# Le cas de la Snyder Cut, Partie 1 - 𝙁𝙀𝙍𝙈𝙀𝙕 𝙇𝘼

Parlons-en de ce qu'il apporte artistiquement dans ce film. Je parle rarement de logistique dans mes critiques de films, parce que je m'intéresse plus aux résultats qu'apporte la technique plus que la technique elle-même. Je ne m'intéresse pas trop à l'utilisation de caméras à pellicule ou numérique, mais je m'intéresse à comment elles sont employées pour raconter quelque chose. Mais là, l'un des choix artistiques de Snyder concerne la technique employée. Et je me dois d'en parler pour bien vous faire comprendre que quelquefois, Snyder, ben, il sait pas ce qu'il fait.
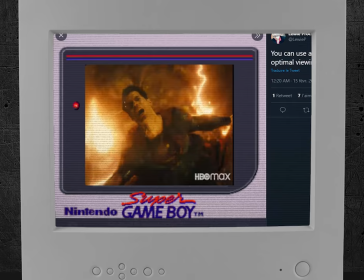Parlons du ratio du film. Vous avez sûrement remarqué que le film a été fait dans un format ressemblant étrangement à du 4 tiers. C'est ce qu'on appelle le format 1.66.1, un format propre à l'IMAX. Parce que Zack Snyder voulait que son film passe en salle IMAX. Le film est une exclusivité HBO Max. Je sais pas, ça donne un petit côté caprice au truc, ce qui est encore plus détestable en période de confinement.
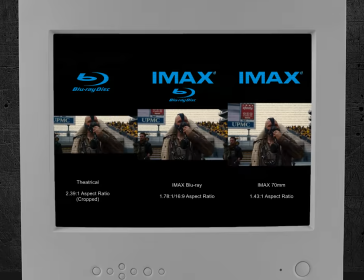Le truc, c'est qu'on n'a jamais vu un cadre complet IMAX dans un film, jusqu'à Justice League.
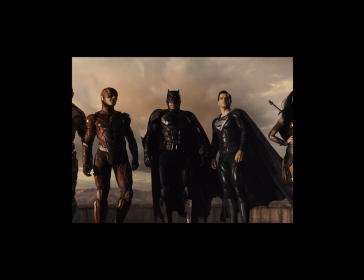Le cadre IMAX est plus proche d'un carré comme ça en réalité, avec proportionnellement moins d'écart entre hauteur et largeur que les formats standards.
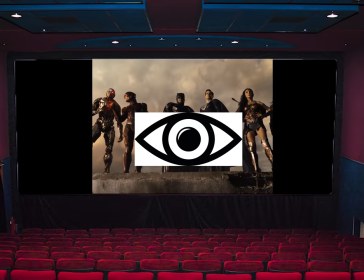Mais pour que ça rentre dans le cadre d'un cinéma panoramique conventionnel,
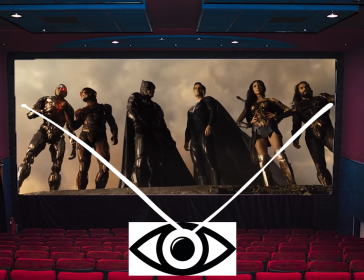et qu'on puisse mieux se concentrer sur des détails visuels importants et profiter de la vision périphérique propre à l'œil humain, on le rogne pour qu'il soit rectangulaire et donc plus large. Et Snyder a décidé de garder le ratio complet de l'IMAX pour sa Snyder Cut.
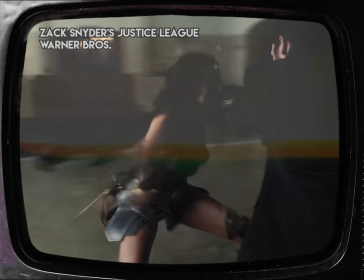Alors en soi, ce choix de ratio ne gâche rien d'essentiel, tu le remarques même plus au bout d'un moment, et en plus, il le maintient tout le long du film.
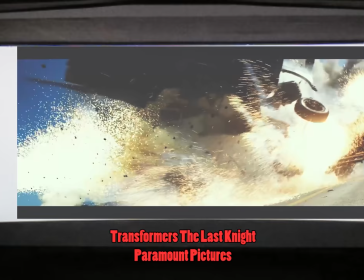C'est pas comme dans les films de Nolan, ou pire encore, ceux de Michael Bay, où ça change de ratio toutes les deux secondes au point de détourner l'attention.
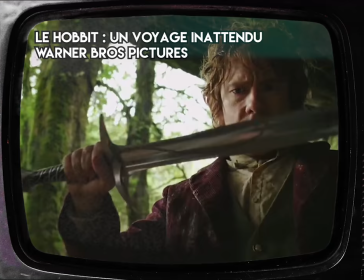Et envoyer chier ce genre de convention n'est pas un mal en soi,
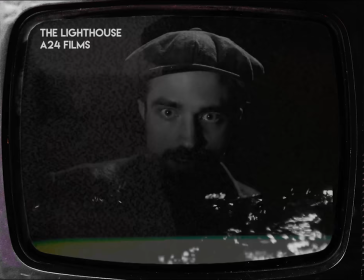ça peut même permettre une révolution technologique qui améliorerait l'expérience cinématographique, ou bien recréer une esthétique désuète, ou créer une ambiance.
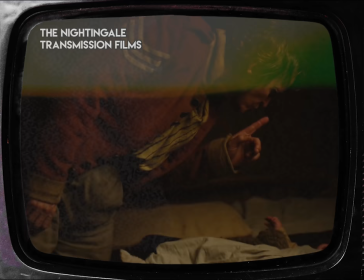Mummy, ou récemment le film australien The Nightingale, utilise un ratio plus vertical qu'horizontal pour créer une atmosphère oppressante et claustrophobe, au point que même les grands espaces nous aide pas à respirer. Bref, pas idéal pour un film grand spectacle moderne et gigantesque comme Justice League en fait. Bon, il a aussi expliqué qu'il a filmé comme ça parce qu'il estime que les super-héros sont plus à leur avantage sur la hauteur que sur la largeur. Donc du coup, il a pensé le cadrage de ses héros quand ils sont isolés chacun dans leur coin, pas quand ils sont tous ensemble. Ce qui est très annonciateur d'un gros problème du film qui pense à ses héros séparés et non ensemble, mais on en reparlera. Et le pire, c'est qu'il explique qu'il a filmé le film tel quel. Il a volontairement utilisé ses cadres et images de sorte à ce qu'il marche que dans ce format-là. Il a notamment expliqué ça avec un dessin lors d'une interview. Hey, Snyder, je peux vous proposer un truc?
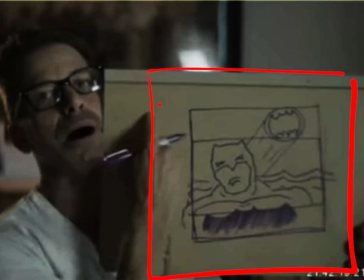Attends, ouais, on va voir. Voilà, donc ça, c'est le cadre brut de l'IMAX, et comme ça, à cette distance-là, tu peux faire... Et voilà, comme ça, toutes les infos que tu veux transmettre sont dans le cadre, et le tout est assez large pour recréer la sensation de grandiose que tu essayes de créer dans ce film.
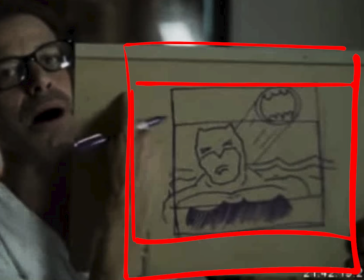Et là, vous allez probablement me dire, mais du coup, la caméra est plus éloignée, ça ferait moins de détails, ça ne semble pas avoir posé problème pour pratiquement tous les réals de l'industrie.
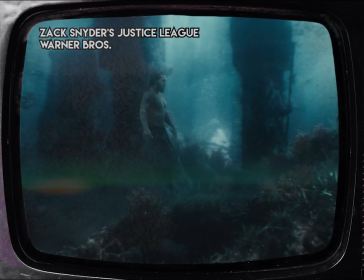Encore une fois, le problème de ce choix, c'est qu'il est inadapté pour un film comme Justice League, qui compte sur du gigantisme, des grands décors et des grosses scènes.
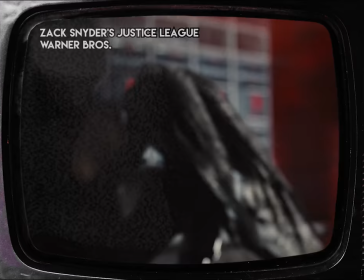Si le but était de créer un sentiment oppressant, ça ne marche pas, ça aurait pu marcher dans certains passages, mais pas tout le long.
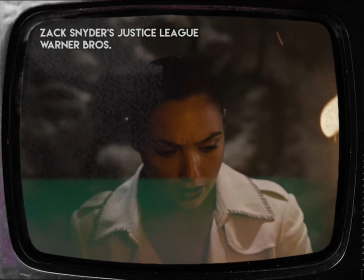Et si le but est de recréer un style oldies, pourquoi faire?
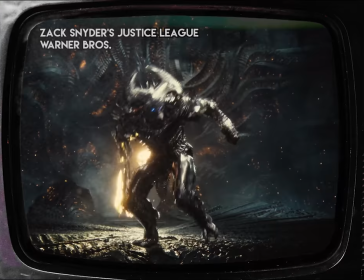Tu fais un film de super-héros grand spectacle à gros effets spéciaux ultra modernes sur des aliens musclés qui se bastonnent avec des robots, tu ne peux pas moins oldies comme histoire. Et de toute façon, même sous ce cadre, ce sera pas particulièrement détaillé, parce que ce choix de ratio motivé par le format IMAX n'a pas été fait avec une caméra IMAX.
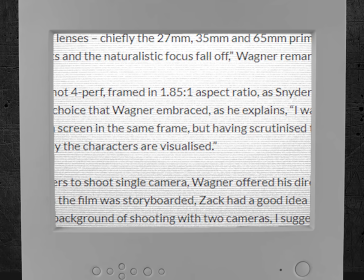Non, il a filmé ça en 35mm et dans un ratio à 85:1. Le format classique est filmé avec une caméra à reflex 435, la caméra démocratisée depuis 1995.
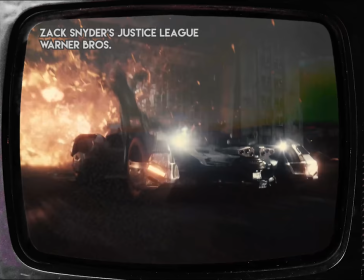Donc pas du IMAX. Le mec force le format IMAX à des images qui n'ont pas été tournées pour.
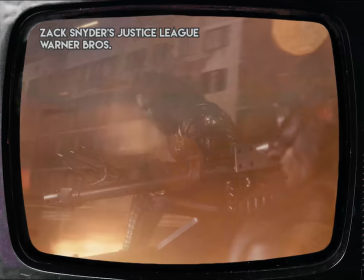Et il fait passer ça pour un procédé révolutionnaire. Combien de thunes ils ont dépensé pour ce truc? Je veux dire, merde, on critique Whedon, mais lui au moins il fait pas n'importe quoi avec le choix de ratio et de caméra juste pour la frime, hein. D'habitude, je suis pour expérimenter des innovations technologiques et envoyer chier les conventions de ce genre. La 3D, je suis pour. Le HFR, c'était une des meilleures expériences en salle de cinéma que j'ai jamais vécue. Mais je suis pour ces innovations parce qu'elles apportent quelque chose à l'immersion d'un film.
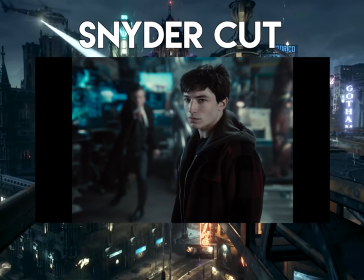Là où Snyder gaspille de l'image pour rien. Aussi, certaines scènes ont quand même été rognées pour la Snyder Cut.
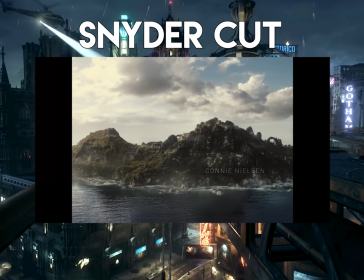Bah oui, la seconde équipe de tournage a filmé en format et cadre classique, et l'équipe des effets spéciaux a modélisé des séquences en format classique.
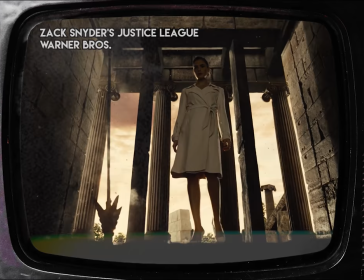Oh, mais quand c'est Snyder qui rogne, c'est bien, hein? Oui, il utilise le ratio pour créer un sentiment de grandeur pour ses héros, et ça marche!
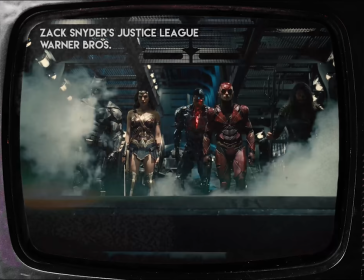Sur quelques scènes! Je veux dire, à la scène de la saucisse, il n'y avait pas besoin de ce format-là, quoi! Et surtout, bah, c'est un film d'équipe!
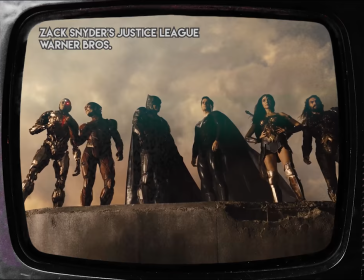Et il a choisi un format qui les met en valeur que quand ils sont isolés dans leur coin! Quand ils sont ensemble dans le même cadre, t'as du bas et du haut de l'image vide pour rien. C'est un peu con pour un film d'équipe de super-héros. C'est là que tu commences à voir que, ouais, on peut dire que Zack Snyder est un auteur, mais le problème c'est que c'est un auteur qui n'a pas grand-chose à dire à part qu'ils trouvent ça cool. Ces décisions artistiques sont motivées par ce qu'ils trouvent cool. Et en soi, il n'y a rien de mal de juste faire des films cool.
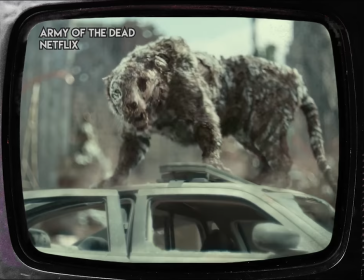Son dernier film, Army of the Dead, a l'air d'être dans une optique de fun décomplexé. Et bah tant mieux.
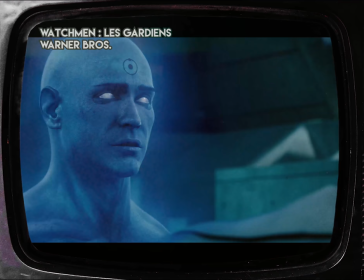S'il continue dans cette direction-là, tant mieux, amuse-toi, mec. Le problème, c'est que ses autres films restent dans un premier degré plutôt myope et abordent des sujets trop sérieux pour être traités pour le fun.
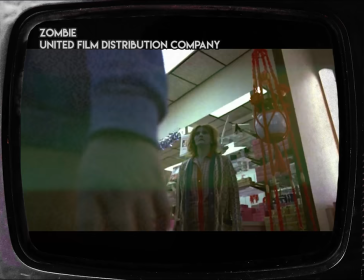Dans son premier long-métrage, L'Armée des Morts, oui, je sais, la traduction du titre français fait bizarre par rapport à son nouveau film, Army of the Dead, mais...
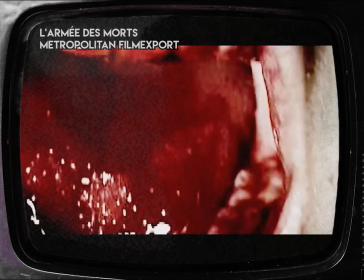Snyder a enlevé tout l'aspect satirique du film original et du script que lui avait confié James Gunn,
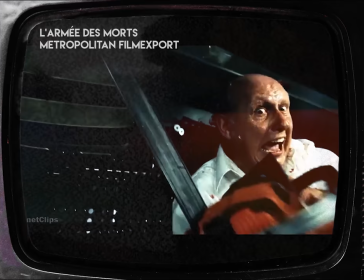gardant le film très premier degré et dramatique pour rendre le gore et la violence plus intense.
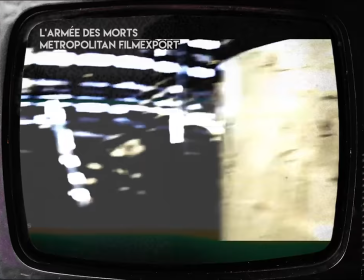Donc pour la frime. Et du coup, le message qu'essayait d'avoir le film a complètement disparu.
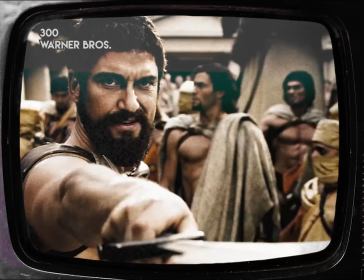300, la BD, mais surtout le film, sont régulièrement accusés d'islamophobie depuis des années, pas aidés par le contexte post-11 septembre et guerre en Irak de l'époque du film.
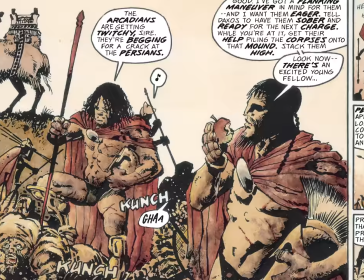Mais la BD, on peut voir des éléments allant plus dans la satire proche du film Starship Troopers sur la propagande militaire,
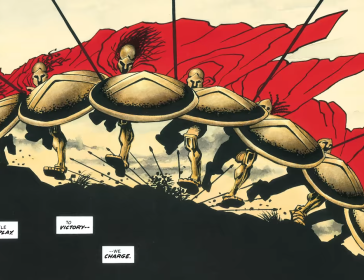utilisant de façon intéressante l'iconographie grecque antique comme une réflexion de comment l'histoire est réécrite par les vainqueurs.
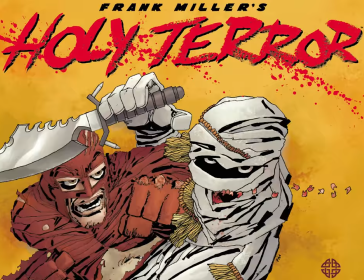On peut penser que cette excuse n'est pas pertinente et que le propos est assez flou pour glorifier la haine du Moyen-Orient,
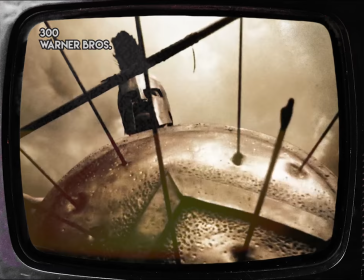et connaissant les antécédents de l'auteur, ouais, c'est très probable, mais au moins il y a ça qui permet de dédouaner l'œuvre de tout propos problématique.
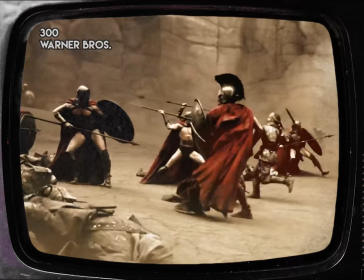Ce qui est complètement perdu dans le film car Snyder s'est trop concentré sur la forme et a rendu ses héros classe avant de raconter quoi que ce soit.
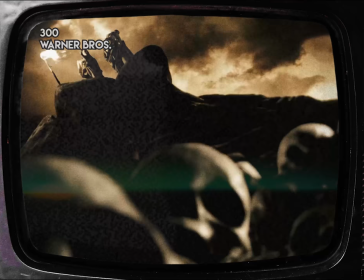Tu te rends compte que tu glorifies une civilisation qui tue des bébés, Zach?
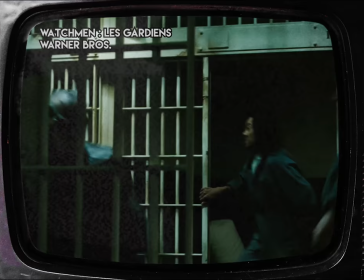Et c'est encore pire pour Watchmen, où sa glorification des super-héros badass entre en contradiction totale avec le propos de la bande dessinée.
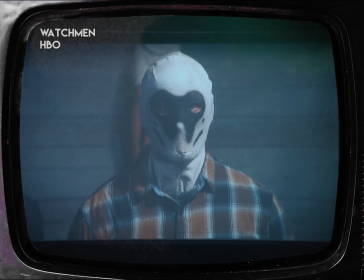Quand la série d'HBO Watchmen est sortie, une critique très récurrente concernait le choix de montrer un groupe du Ku Klux Klan reprendre l'image de Rorschach pour galvaniser leur idéologie raciste.
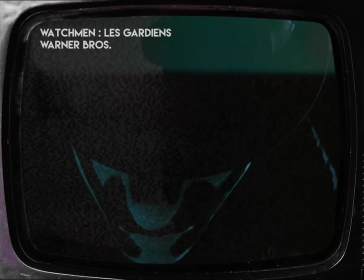Les fans du personnage étaient outrés par ce choix parce que, quoi ça? T'es en train de dire que Rorschach était d'extrême droite? Mais arrête de gâcher mes trucs, SJW! Sauf que tous ceux qui ont lu le comic savent que... Oui. C'est un connard d'extrême droite. Un suprémaciste blanc ultra-réac.
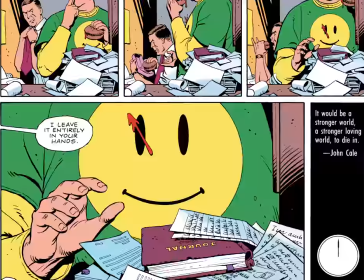Limite un nazi. Même que le journal où Rorschach laisse ses écrits qui vont potentiellement faire capoter les plans d'Ozymandias, c'était un journal d'extrême droite.
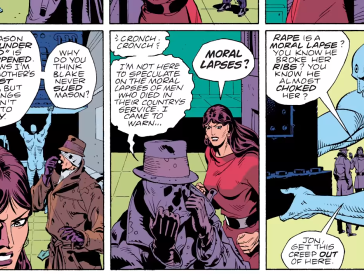Et il qualifie le viol de peccadille. Ouais, c'est ce genre de connard.
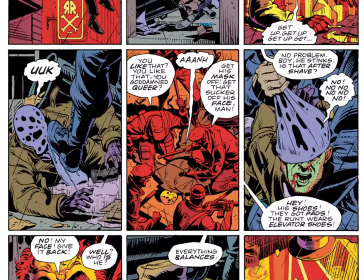Selon Snyder, dans son film, l'a rendu badass et charismatique, genre Batman mais avec des taches d'encre sur la gueule, là où dans le comics, c'était un clodo obsessionnel et détestable.
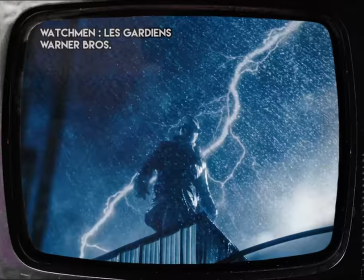Et donc à force de le glorifier, ben... Tu rends cool un nazi. Et tu donnes raison à ce nazi. Je ne dis pas que Zack Snyder est un nazi. Non, c'est faux de toute façon. Preuve en est, il a envoyé chier les nazis qui étaient parmi ses supporters. En public en plus, pour dire la responsabilité. Non, je dis juste que Zack Snyder agit, toute proportion gardée, comme un enfant. Un enfant qui fait mumuse avec des icônes qui ont une portée symbolique et politique qu'il n'a pas l'air de comprendre. Ce qui fait qu'il finit par glorifier n'importe quoi sans s'en rendre compte. Ce qui est ironique pour un truc célébré pour sa portée politique.
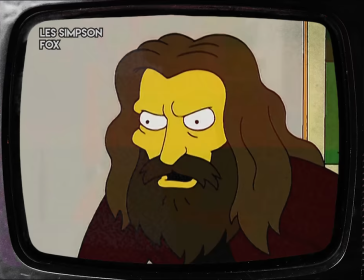Je lis pas les mots, hein. J'aime juste quand il broie les gens. Hein. Comment vous lui avez fait ce costume qui moule les muscles?
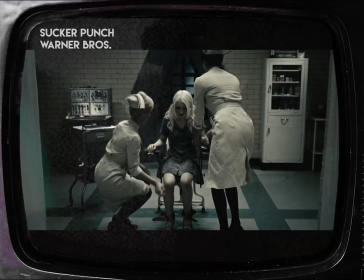Même Sucker Punch, son film le plus « Regardez-moi, j'ai un fond !» Ben, son fond est vide.
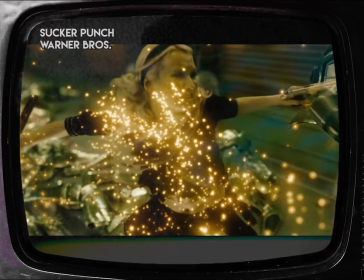Cherche plus loin que la fausse originalité de triple réalité et tu te rends compte que les trois réalités ne servent à rien,
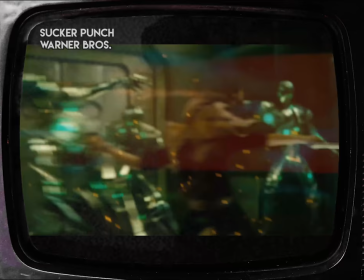ne racontent rien à part « Elle se bat contre des méchants » et que c'est deux heures d'images putassières et fétichistes.
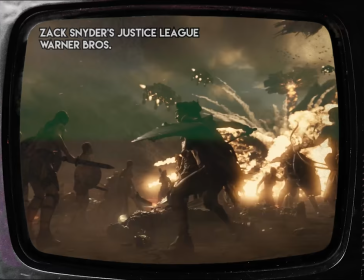Et les autres choix artistiques propres à la Snyder Cut sont du même acabit. Le thème que le film essaye d'avoir est « Retourner à l'ère des héros », l'époque de l'optimisme et tout.
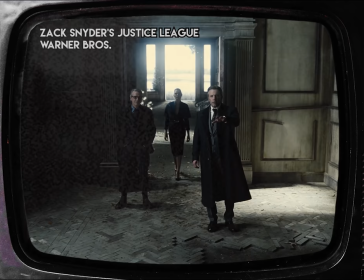Mais le ton, la façon dont jouent les acteurs, la colorimétrie et la musique... Tout reste dans la gravité, la pesanteur et même le pessimisme.
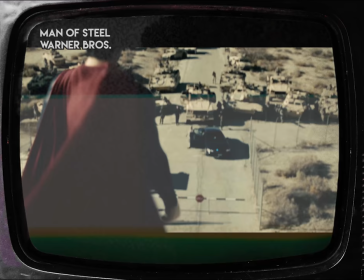Genre, ça gâche un peu ta conclusion sur la victoire de la Ligue qui redonne l'espoir au monde quand tu teases l'arrivée de Darkseid et la fin du monde pour une suite qui n'arrivera jamais.
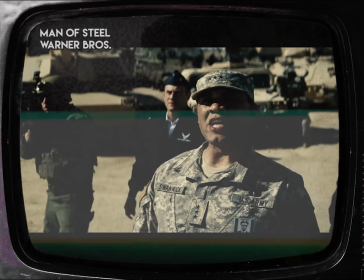Au moins, dans Man of Steel, les couleurs désaturées allaient avec la mise en place d'un monde pessimiste qui a besoin de plus de couleurs, porté par le rouge flamboyant de Superman.